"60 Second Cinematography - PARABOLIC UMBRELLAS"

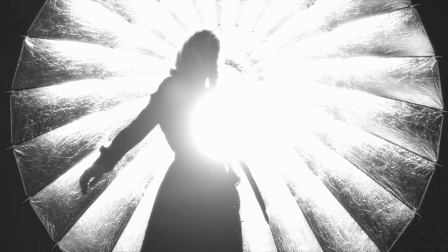60-second cinematography. Really simple one today.
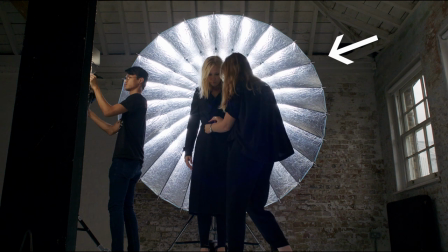We're using our Broncolor Para 222 with a 1600 watt HMI as a background for this fashion shoot for Trench.
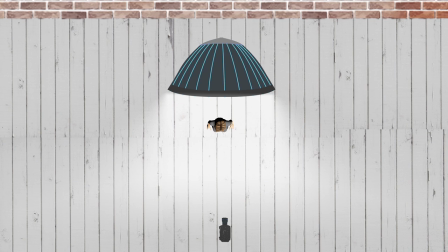There are a couple of considerations here, namely that you're shooting into a very very bright source.
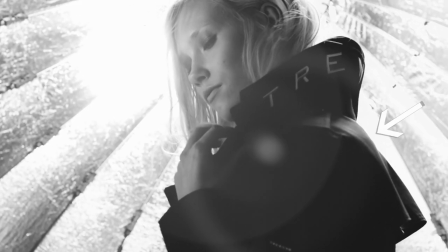Now actually the Para 222 is so big that it does wrap around somewhat so it sort of edges a little bit further than you might expect around the model on all sides.
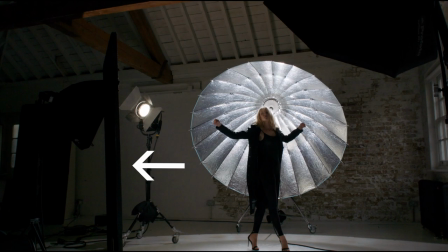So that's one of the lights we used. The other one was just a 1.2k HMI bouncing into some polyboard in order to give a little bit of wrap helping just
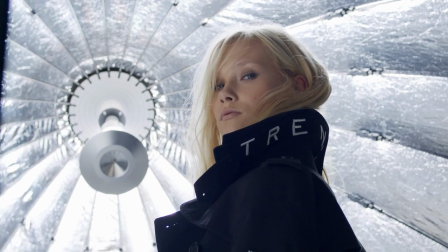to bring that light further around get something in her face get something in her eyes so it doesn't feel like it's a complete silhouette.
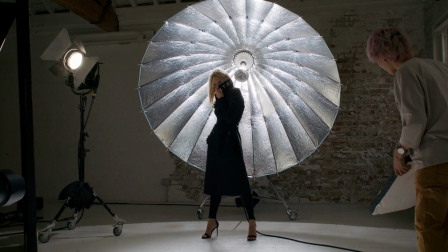You want to really avoid sandwiching the model between the lights.
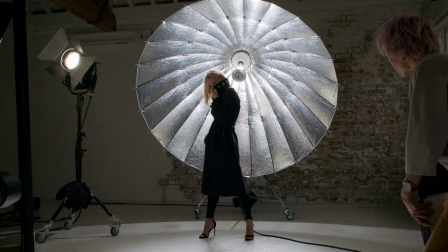Most important takeaway here is to edge your light around just bringing it from a side that is already coming from and extending it rather than trying to bring it flat on.
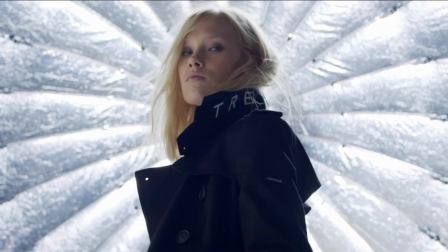Lens choice and camera position are really important for this shot by going further away on the longer lens and positioning your model a little bit
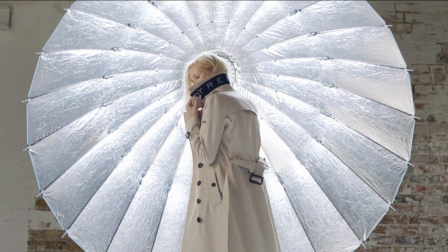further away from the light you make sure the light seems as big as possible in that shot and then your model sits within that.
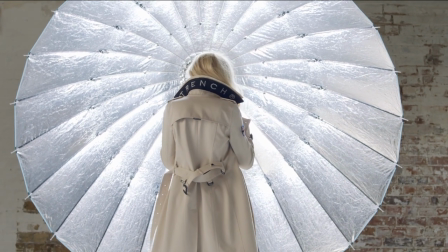A little bit like when you shoot the moon, you want it to seem really big, you have to go on a longer lens.